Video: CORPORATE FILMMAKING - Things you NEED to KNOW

Jordy here for Cinecom.net, and welcome to Copycat Friday, where we recreate a popular film technique.
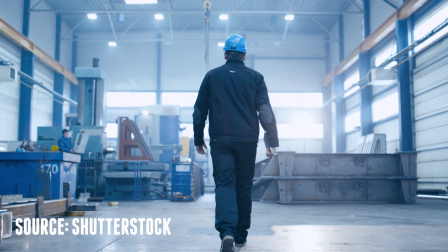0:23 And today we'll recreate those typical business stock clips, which actually aren't too bad when filmed properly.
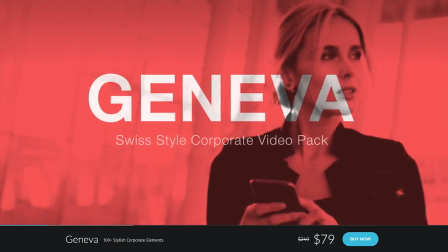0:30 Now, those graphical elements that you saw in the beginning of this video came from Rocket Stock's new pack Geneva,
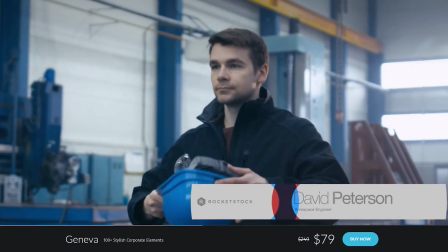0:34 and they're sponsoring today's episode as well, and we'll dive deeper into these elements later in this video.
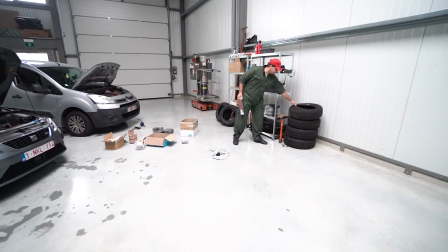0:39 But first up is the scenery, and the key thing is to have a clean environment. Very typical for corporates, and the client is going to want that too.
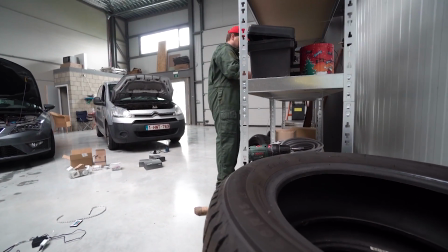0:46 So clean everything up and remove what is unnecessary. And next up comes the lighting, which is actually easier than you might think. There's one big principle to keep in mind, and that is backlighting.
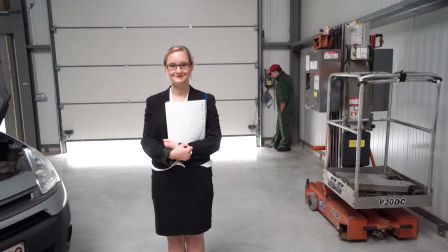0:57 And you can already create this by just opening the gate behind your subject, or making sure there are some windows there.
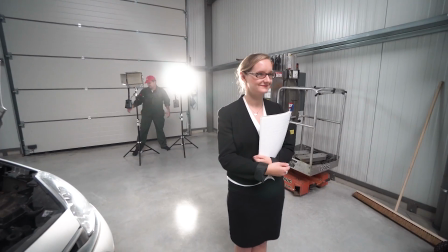1:02 If that is no option, just put your lights into the frame at full power and try to shoot at a wide open aperture so that the background is out of focus.
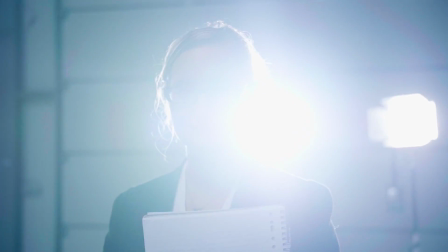1:10 It's even okay to have your background overexposed, just one of those typical corporate video things. Just make sure that when you're putting a window or gate in overexposure that you can't see anything there. Very typical for business videos is that blue color look. We'll add some more of that in post-production, but it's something that we need to pay attention to during the shoot as well. You want to make sure that every lighting is daylight. If the factory has fluorescent lights on top, it's best to put them off.
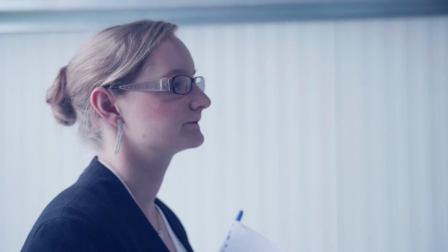1:36 Make as much use of windows or daylight balanced lighting. Now, having all cold lighting will result in bad skin tones, and Kim here looks nearly dead, as you can see. So we'll use one soft tungsten lighting for the subject that we'll place on the front.
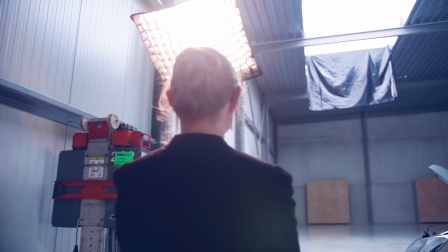1:49 I'm also adding a grid into my softbox, as that will bundle the light to only shine on the subject and not the environment.
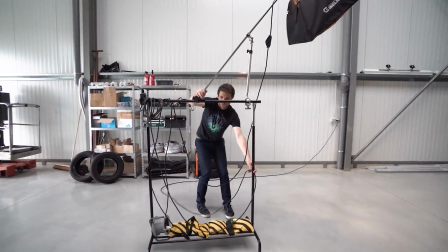1:56 Now, since Kim was walking through the space, I created a softbox on wheels with some clamps and a wardrobe from IKEA.
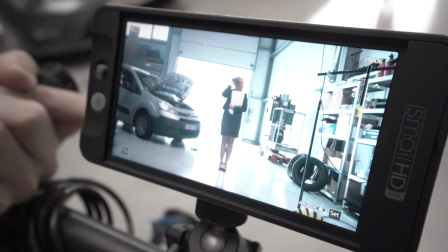2:02 If you have some extra hands, it's of course better to let someone hold it. Now, as for the camera, we'll put the white balance at around 3800 Kelvin.
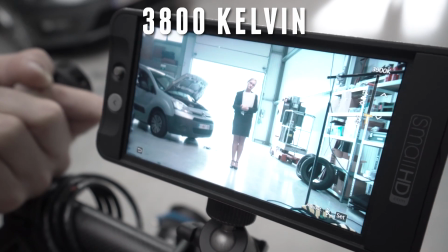2:11 This will make sure that the surrounding is extra blue and the subject a little warmer too. It's a good balance in between, which gives us something to play with in color grading. And finally, the camera itself.
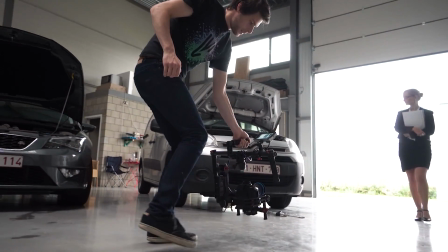2:22 If you want to make it look epic, film from below. It will make everything look big and impressive.
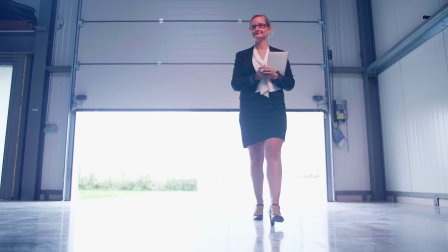2:27 And if you can, add some motion to it as well. We're on a gimbal, which adds a lot of depth to the scene, and we can carry on that movement in the medium and close-up shots as well.
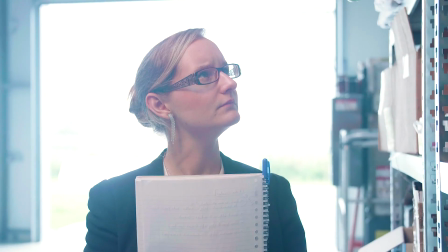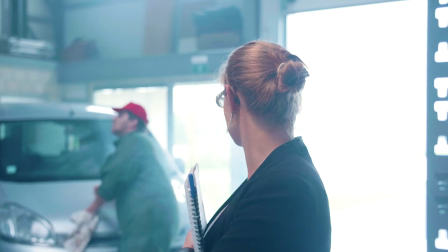Time to bring our shots into post-production, and to make your corporate video really come to life and give it that premium feel, you want to create a soundscape.
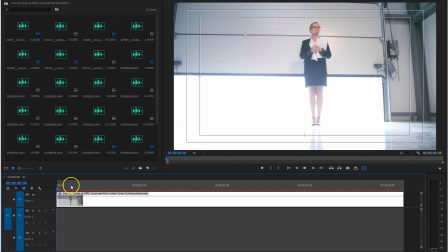2:58 And that means adding sounds to the visuals. Here's an example. We see Kim walking through the garage.
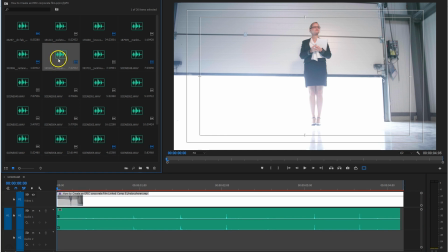3:03 There's no sound, so let's add some footsteps to it and background ambience.
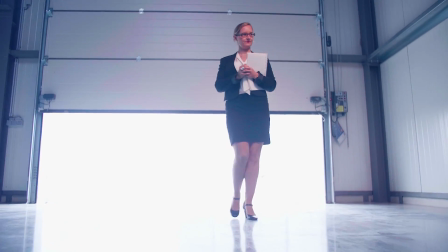3:08 Now, this brings your scene more to life, and we can add more of such sounds to the visuals that we want to draw attention to.
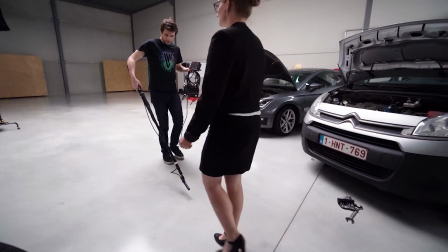3:14 Now, often I would record these sounds myself, after that we've shot the scene, as that allows me to go very close with the microphone.
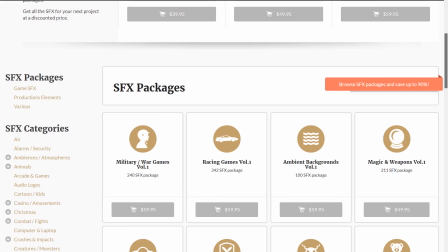3:21 Now, if there are sounds that I can't record myself, I download them from the internet. Premium Beat is also one of the channel's sponsors, has great sound effects packs. For single sounds, I often use freesound.org. It's not the best library, you often need to search long to find something good, but it's all free. Do make sure to attribute the author, and you can read more about their policy on their website. And by the way, I have links about everything I talk about here in the description below. So when you record the sounds of every detail, we get the following soundscape.
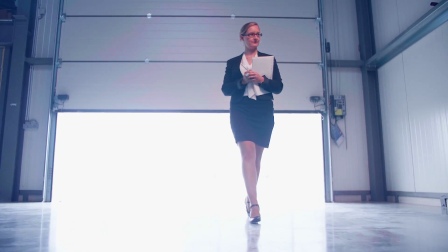Next up is the music, and you want to create an heroic film, showing off how big that company is, so don't use that typical lounge music in the background. Instead, pick out a song that creates an heroic vibe, that tells success. Just be careful it's not too Hollywood.
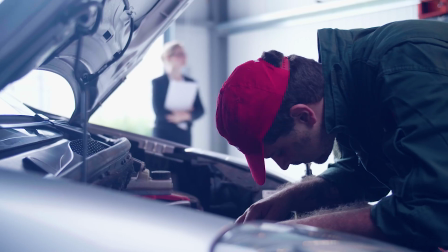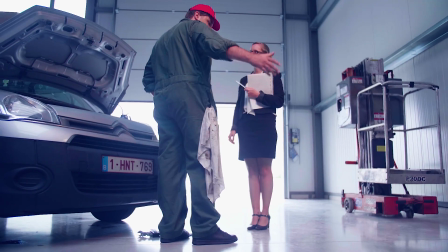And finally, the colors. I'm going to create a rich contrast, but make sure that you're not going to crush the blacks though.